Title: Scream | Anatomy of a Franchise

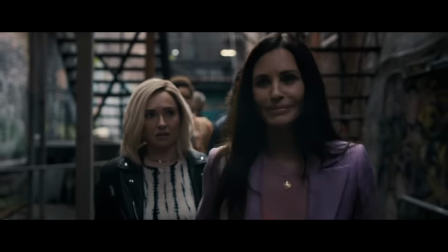The way that they find this, though, is very off to me. Gail just somehow knows that it exists and takes them there.
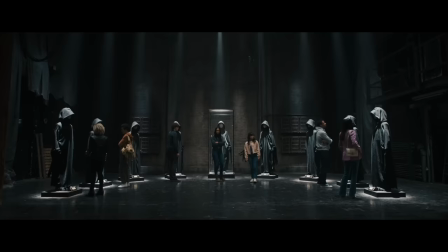And when prompted about how she knows this, she just says, "It's called investigative journalism."
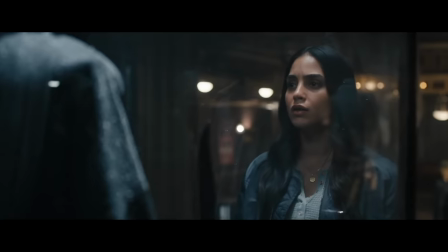Which is just weak writing shrouded in a joke. There absolutely should have been some reason that leads them to this moment.
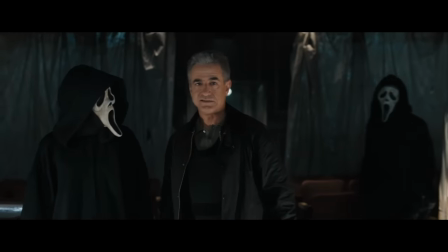We finally learn that our three killers this time are the surviving relatives of Richie from the last film,
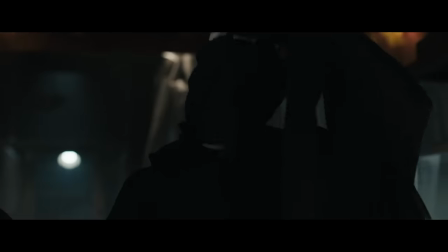who are out for revenge, mirroring Nancy Loomis's reveal as the killer in the original Scream 2.
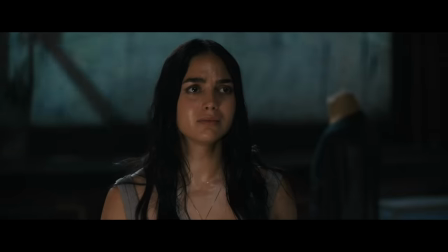I think all of this is both kind of awful and also highly implausible.
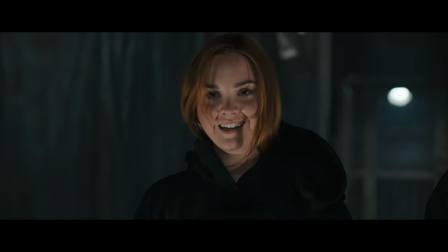And I really hope that a future Scream 3 doesn't take place on a movie set just because the original Scream 3 did.
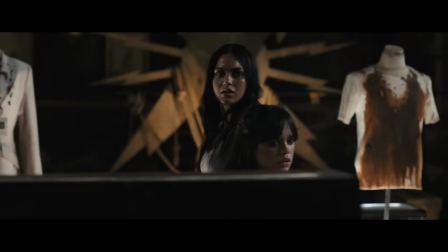Let's do some new things next time, how about that? How did he get a job as a lead New York detective to pull off this scheme in a little under a year?
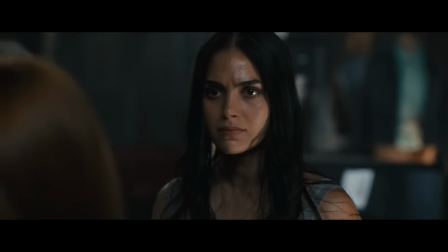Did he already have the job? If so, why was Richie in Woodsboro to begin with?
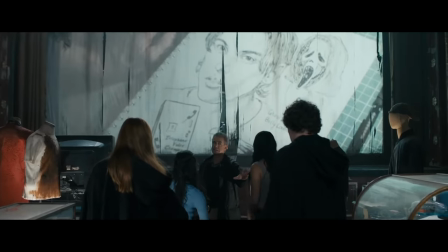How did he become obsessed with it in the first place? How do they afford to pay for the rent of this giant warehouse in the city on a detective's salary?
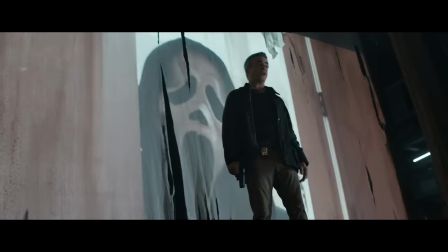It all makes no sense.
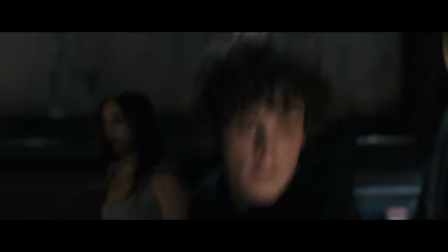It is the most lackluster ending of the series and essentially has no actual mystery buildup to it, which is a massive step back from their previous film.
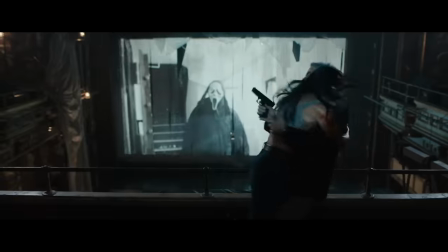There's no possible way that the audience can guess this, unless they go into it assuming that it's going to serve as a remake of 2.
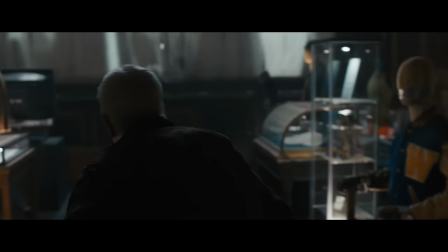And unfortunately, this reverts back to the tendencies that the previous Scream sequels had.
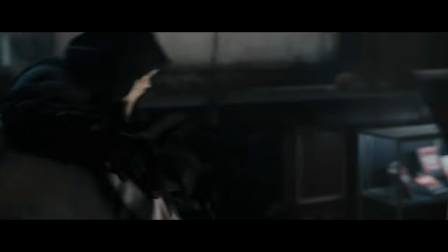Even if this is doing this in commentary on the previous films, that doesn't mean that it should get away with it.
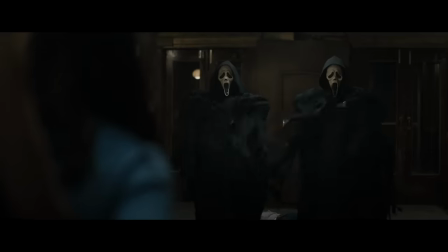But I will say that the ensuing action is pretty nice, just as it is in every other sequence leading up to this.
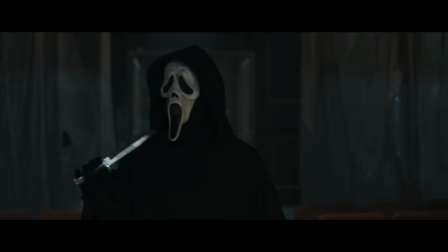And they really try to make up for the lack of surprise and the sheer intensity of it all.
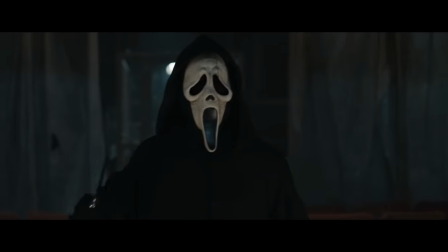And it again teases that Sam is eventually going to crack in a future installment, which is kind of fun.
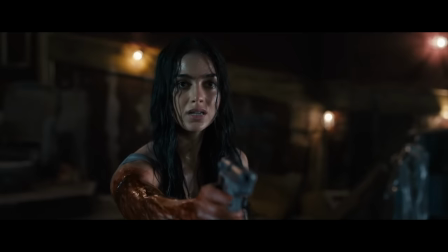She has a lot of horror Luke Skywalker energy to her arc, on if she's going to become like her famous evil older relative.
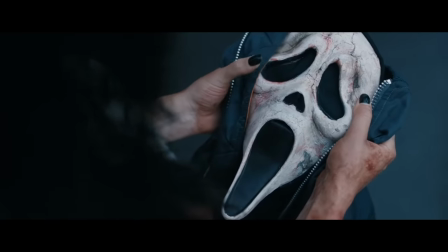And I'm excited to see where they go with that. I love seeing her in Billy's original Ghostface outfit.
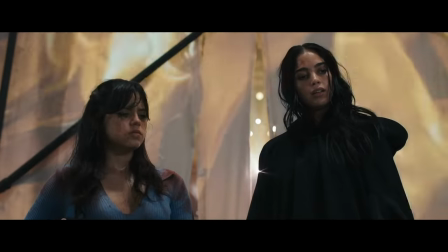It is one of the more original ideas that these two new movies have in switching up our expectations,
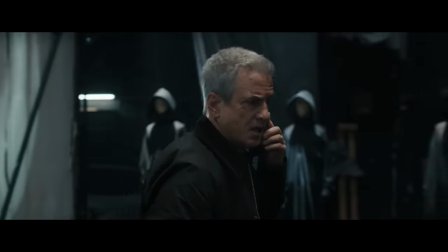and allowing us to watch our current protagonist hunt the current Ghostface for a change, making for a great conclusion to an otherwise weaker ending.
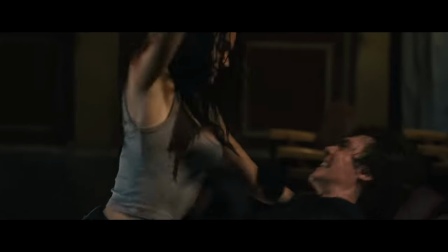I just love how unhinged and deluded she is. That is something which is very uncommon for a horror protagonist, especially a woman protagonist.
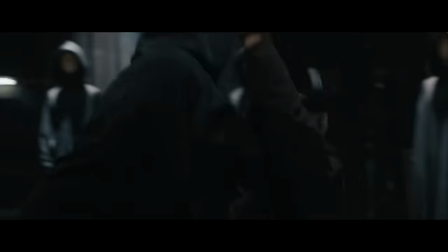And I kinda love to see it for its originality. She stabs Wayne legitimately maybe 30 times,
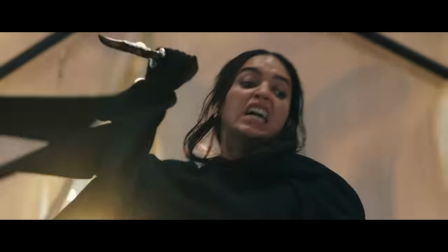and then has the delusion to say that she isn't like her father, and she isn't a killer and is going to let him live.
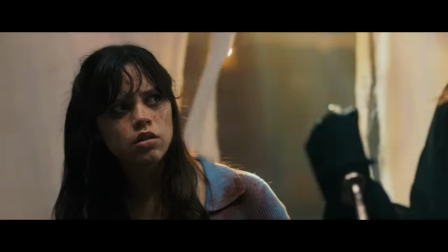The look Tara gives to her when she says this is a perfect way to sell how funny that line is.
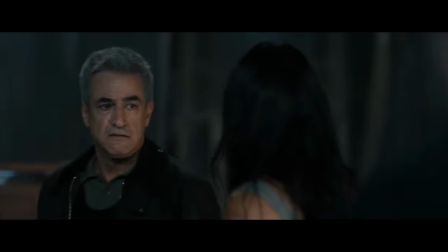There is a bit of a cheesy payoff in this final act to Sam and Tara's relationship that I actually do like a lot.
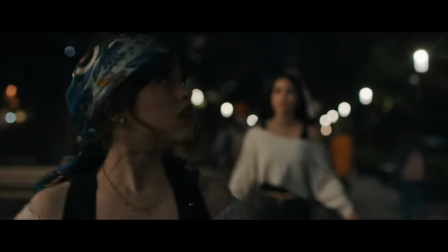Where the whole time in both of these films, Tara has told her sister that she can take care of herself and doesn't need this looming savior in her life.
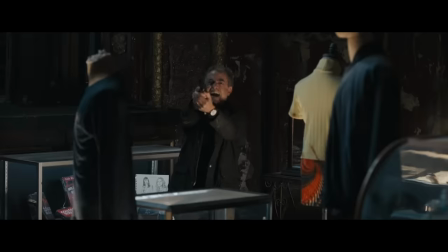And here in this climax, Sam is presented with an option where she can try and save her older sister and die.
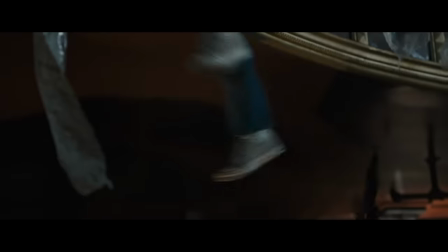Or she can let go of her and trust that she's capable of handling herself in this fight.
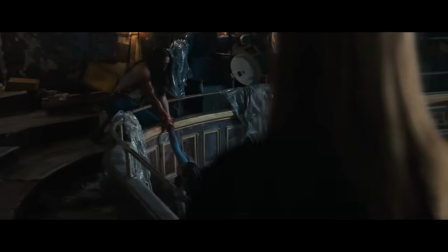It is a silly but nice little allegorical, non-verbal button on an aspect of life that is kind of difficult to thread into an action sequence successfully.
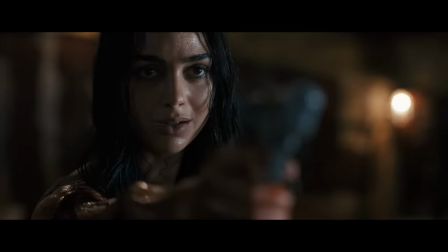And I think it's implemented pretty well here. Their relationship grows and they survive because they reach this metaphorical place of trusting each other's capabilities.
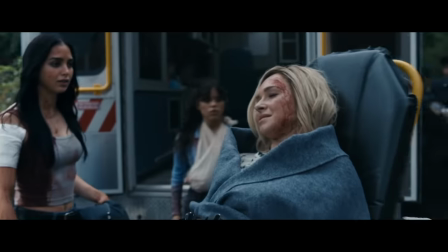This concludes the same as the last,
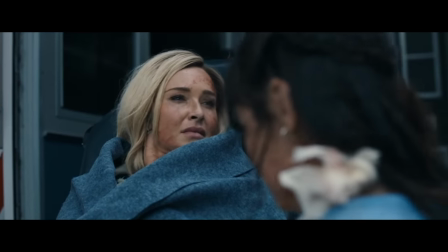where people who have received exceptionally life-threatening injuries hang out while they calmly talk about their feelings with each other instead of going to the hospital.
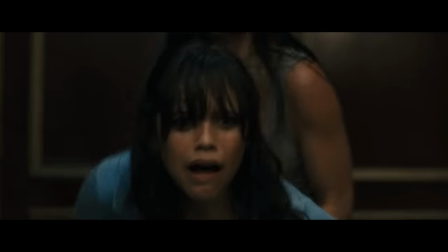I mean, look at how many times Chad was really violently stabbed, only for them to be like, "Oh no, are you okay?"
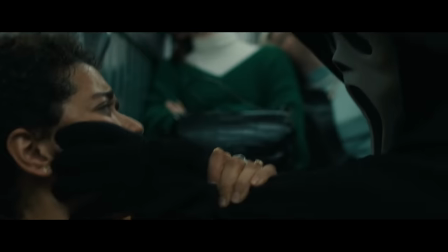Mindy even runs in this sequence after getting several hunting knife wounds to the stomach earlier in the evening.
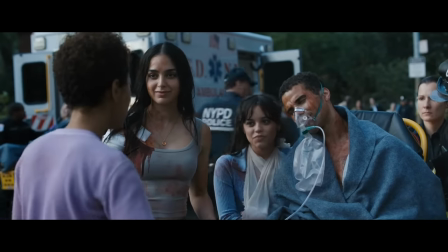Why is she here? Shouldn't she have been taken to the hospital when that happened? Where's she been?
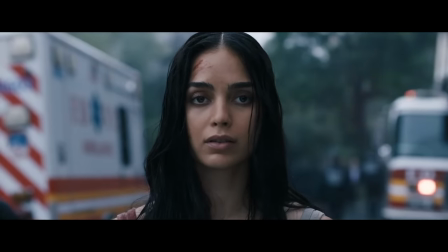This really does kill me. There's no reason that these scenes couldn't take place at the hospital the next day, or why we couldn't cut to a few weeks later for this to happen.
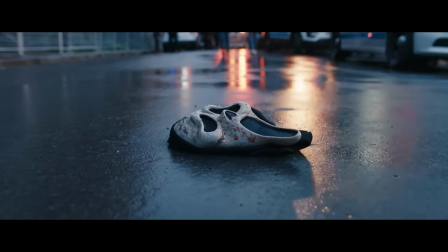It drives me crazy.